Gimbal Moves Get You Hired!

So you just got a gimbal and you want some new creative ideas to use the gimbal with some creative gimbal movements. This video is for you. We're gonna go through 5 gimbal movements that are really gonna upgrade your game. So let's just watch the video first of all.
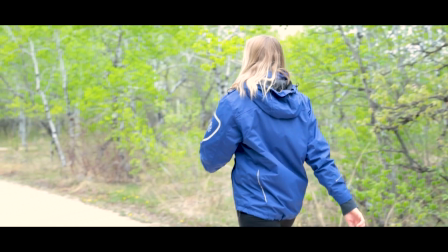0:16 I'm running your way, but you push me away. Your lifeline, losing your mind.
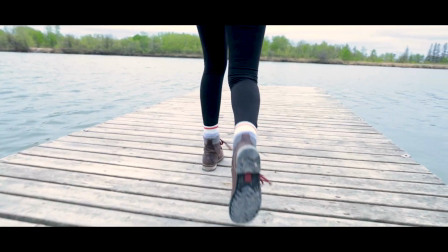0:26 I'm here for you, babe. I've loved you the same this whole time.
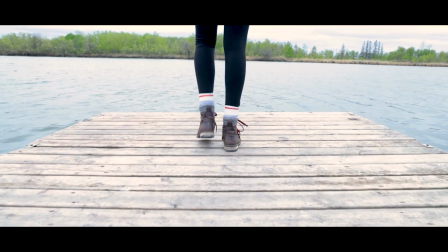0:31 So tell me, what's on your mind? And I'm not here to hear you say you're fine.
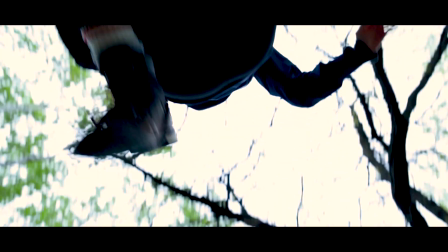0:41 I can take the pain you hold inside. I wanna know, wanna see it.
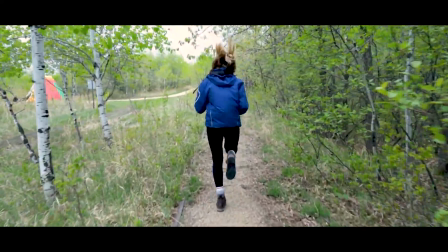0:49 Can I feel your kryptonite? Can't get this off my mind.
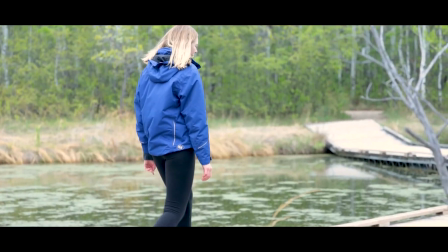0:56 Does it only control you? Let me in, I'll help you out.
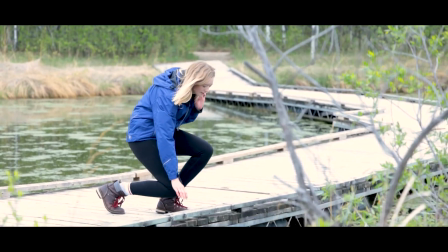1:01 I won't lose you this time.
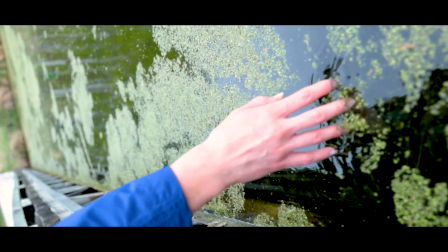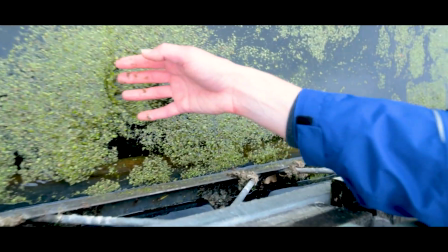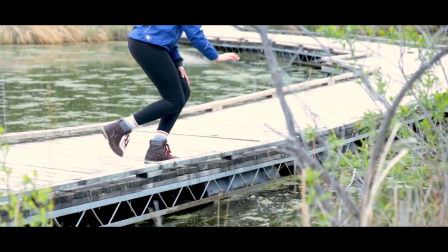1:14 Can I feel your kryptonite?
So one thing I noticed, I shot this with my Canon 24-105 and I did not put a ND filter on there first of all. So I was outside during the day. So that is something that I definitely would change if I was to do this footage again. I was using a 24-105 f4 lens, so my aperture only went down to f4.
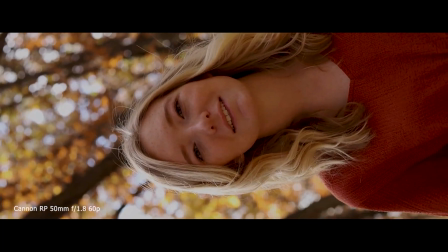1:40 I did another video in the fall last year where I did a cool
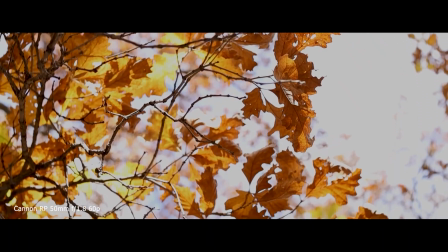1:45 video and I used a 50mm 1.8 and the background was way better in that. Having the aperture and having the blurry background really makes a huge difference in the quality of your footage.
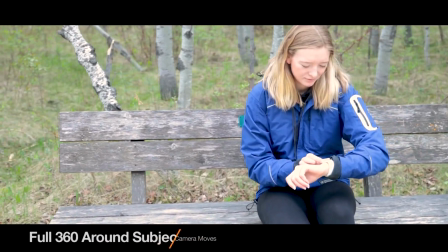1:57 I did like a full circle around the subject, which is my wife.
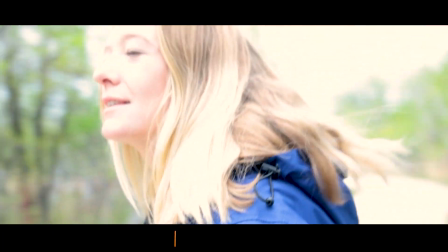2:01 So I started on one side and then I transferred all the way over to the other. And then I also included a double take, so I took 2 shots. I was thinking about creating extra movement and really utilizing the smooth footage you get from a gimbal.
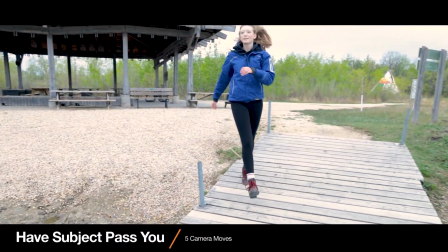2:16 So now the second shot I was focused on showing the background and then having my subject come in from the side.
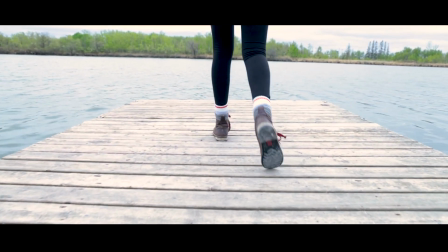2:24 So this was kind of cool just to start myself moving and then the subject beating me, and then I could eventually come behind the subject. Now this just creates some more movement. Now the foreground and the background, right, is all Sarah, right?
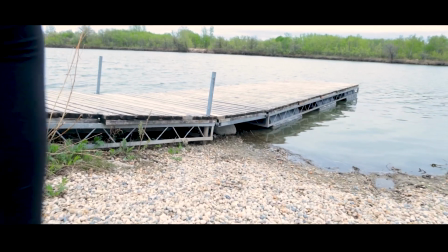2:38 So she's in the back, she's blurry, she comes into focus,
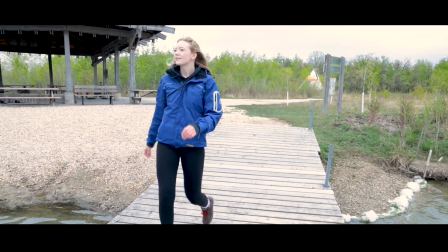2:42 and then she jumps up and I get another camera angle there just to keep it entertaining and keep the shot going because it is slow motion.
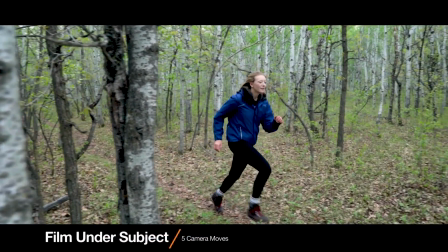2:49 This one was fun because we were thinking about different moves to do and we're like, what can we do?
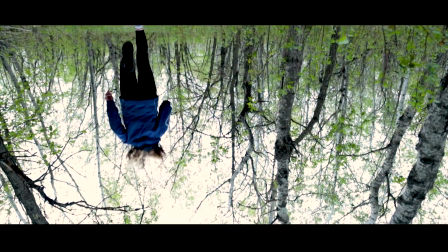2:54 And we thought it'd be cool to have this subject jump over the camera. And this was cool because it just created a different perspective and created something that you're not usually used to seeing, right?
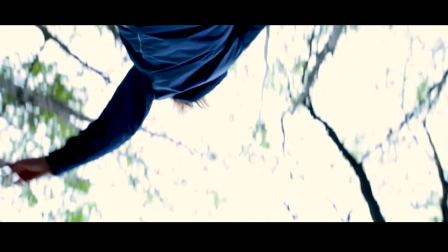3:07 Like if I'm just standing and I'm looking around, that's what every person sees all the time, but no one is lying on the ground all the time.
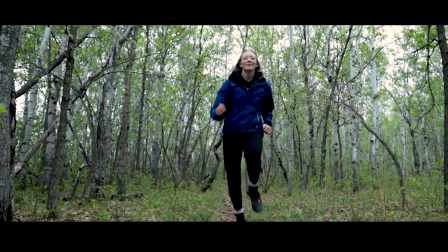3:15 For this, I was using the Weebill S and I put it on sport mode or go mode, and that made it possible for me to really quickly start forward and then whip all the way back.
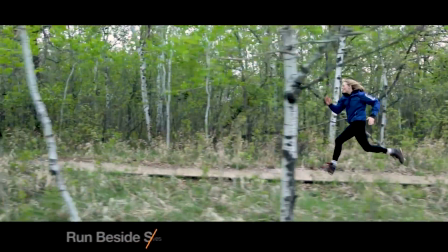3:25 Now the fourth one, we're just running beside the subject.
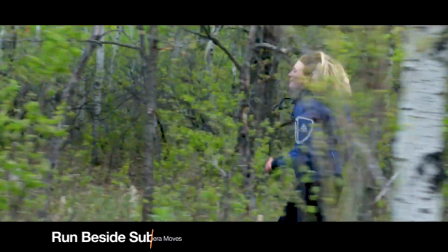3:29 So this one's really cool because we're getting tons of foreground here and it just looks awesome because you're really focused on the subject and then you have everything else moving around Sarah.
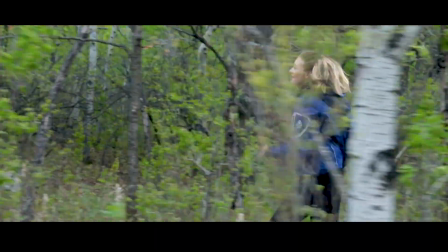3:41 So she's staying in the same spot and then you got the trees passing by.
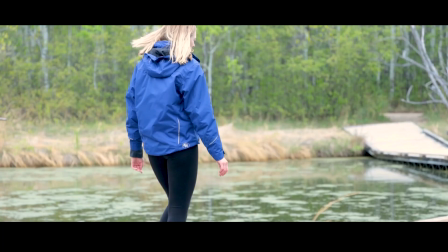3:45 And I think that just creates a really cool use of a gimbal. Now this last one was really fun and we did a beside above beside.
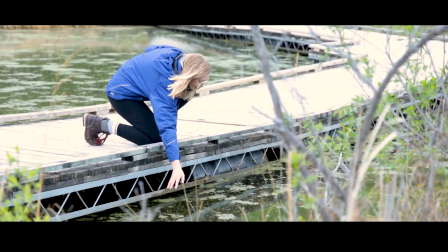3:54 And this was cool because we were able to see the detail in Sarah's hand going by,
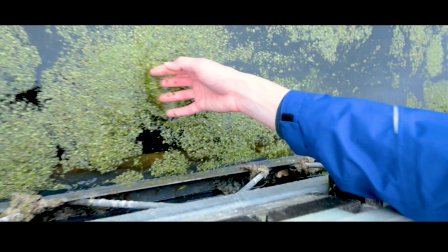4:00 show that her entire head, and then go back down and then cut to a different scene of her walking away.
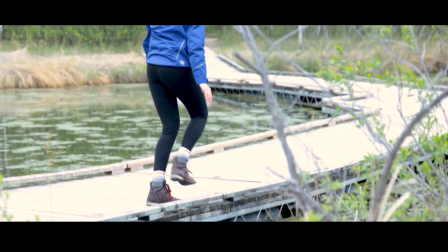4:06 And this just keeps value, right?